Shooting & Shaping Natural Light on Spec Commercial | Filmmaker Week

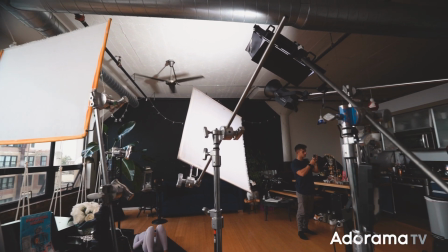8:10 So noticing that the windows are extremely bright and it's pretty much one of the hottest points in the image, using the Forza 500, that might not be as powerful, window being the hottest, next the Forza 500, which helps wrap that motivating light a little bit.
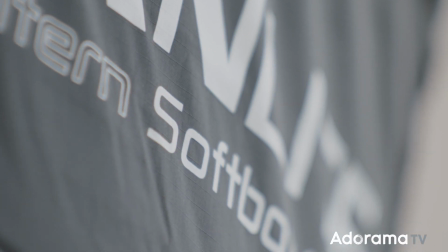8:25 And using the Forza 500 with a lantern allowed us to get a really nice soft rounded light that isn't extremely directional, but it just created a nice soft ambient light. So to continue with the wrapping technique that we went for, the next light that we used was the Mixpanel 150.
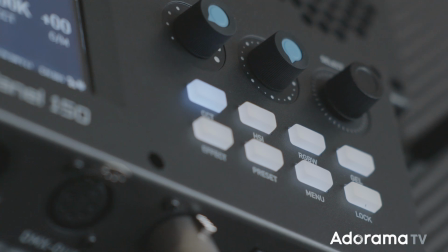8:42 That was also set to 5600 Kelvin, and we shine that through a polysilk diffusion frame.
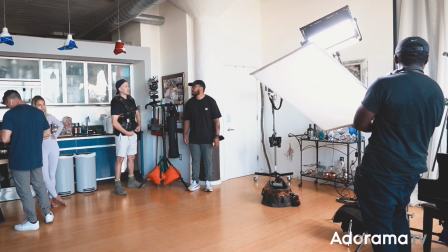8:48 So this light is primarily used as a fill to help reduce the contrast in the shadows
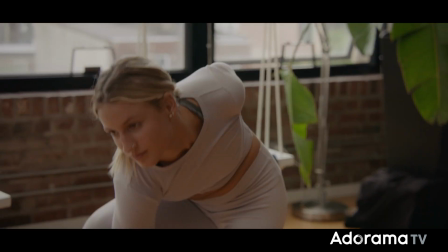8:53 and be able to continue wrapping the image around her face for a more high-key look.
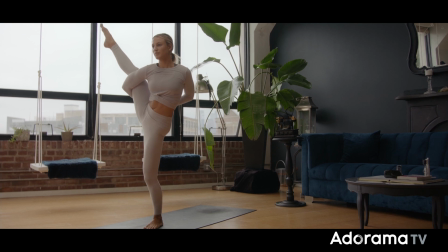8:57 For this one, we weren't going for a low-key or high-key, but I wanted to create a little bit of a mid-ground level. So there are still some shadows, but I wanted to make sure that her face was wrapped very nicely.
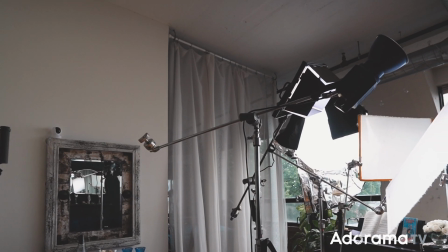9:09 The next light that we used was the Forza 300, and we shot this right at the ceiling.
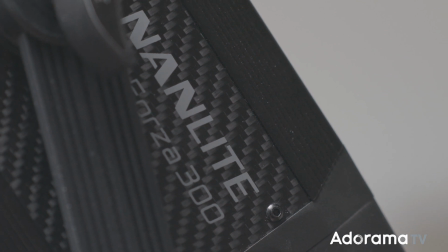9:14 The reason why we did this was to increase just the general ambience inside the room. Having enough level in our room already with all three of these lights help us balance the image with the highlights and the shadows, really utilizing the full 15 stops of dynamic range that the Ursa provides. So the last light that I want to talk about is something that I think is a really cool touch.
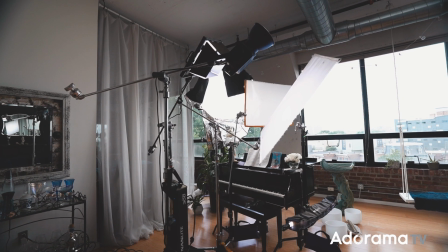9:32 Now, if you notice in this scene that there's a huge piano, and the key light coming from the Forza 500 and the lantern seems to get stopped at the base of the piano, and when our talent goes towards the ground,
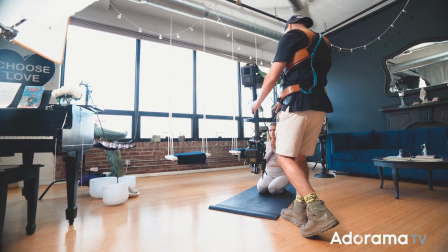9:44 the light doesn't really hit her as much. So our solution to this problem was to take a Nanlite Pavo tube set again to 5600 Kelvin to help
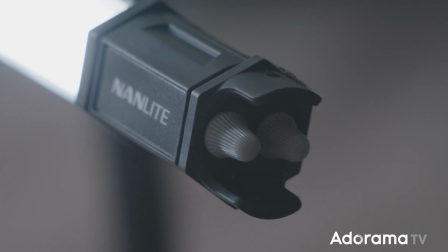9:51 continue the balanced key light that we had coming from the lights above the piano. So when the talent was working more towards the ground, that pavo tube that was a little bit at a lower angle just helped emphasize that key light a little bit more, so we can keep a little bit better of a balanced image instead of her going down below the piano and losing all
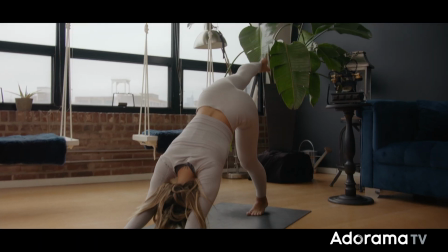10:10 detail in her face. So taking a look at the images that we created from this scene, I'm really happy with the outcome.
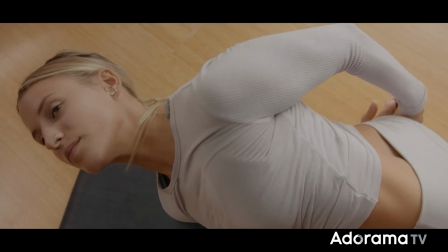10:16 With companies like Nanlite being able to provide affordable lights of this power and quality,
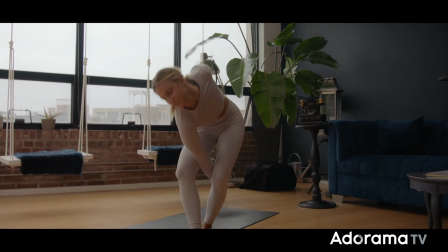10:22 also paired with camera companies like Blackmagic being able to afford affordable cameras of this quality of 15 stops of dynamic range,
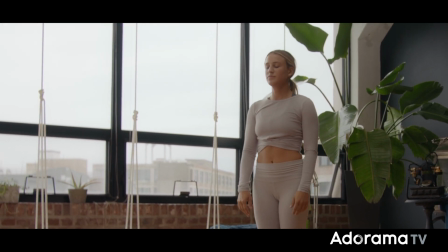10:32 4.6K, and an amazing color science,
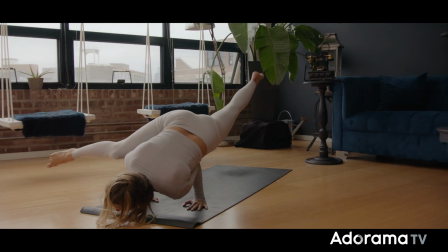10:34 you're really able to create something that looks like it was shot on a $50,000 camera and tens of thousands of dollars worth of lights. And I'm really excited to be a part of this filmmaking community and share my experiences with you guys, and being able to use these products and being able to experience what these companies can do for young filmmakers like myself. So that's it for this breakdown. I want to give a quick shout out to the crew members that helped make this project happen. Colin Welsh, the amazing Steadicam op, Charles Thorpe, our amazing first AC, Rangel Lubin, our gaffer, Tomas Jesamaria, our amazing BTS shooter, and Danny Rocco, the very talented yoga practitioner in our film. Once again, thank you to AdoramaTV for the opportunity to allow me to speak on their platform and share my experiences as a DP and using these new technology and new equipment that are really helping shape and revolutionize the filmmaking community. And once again, my name is Giancarlo Stigliano. I'm a DP based in Philadelphia, PA, and hopefully I get to see you guys again. But until next time, have a great day. Peace out.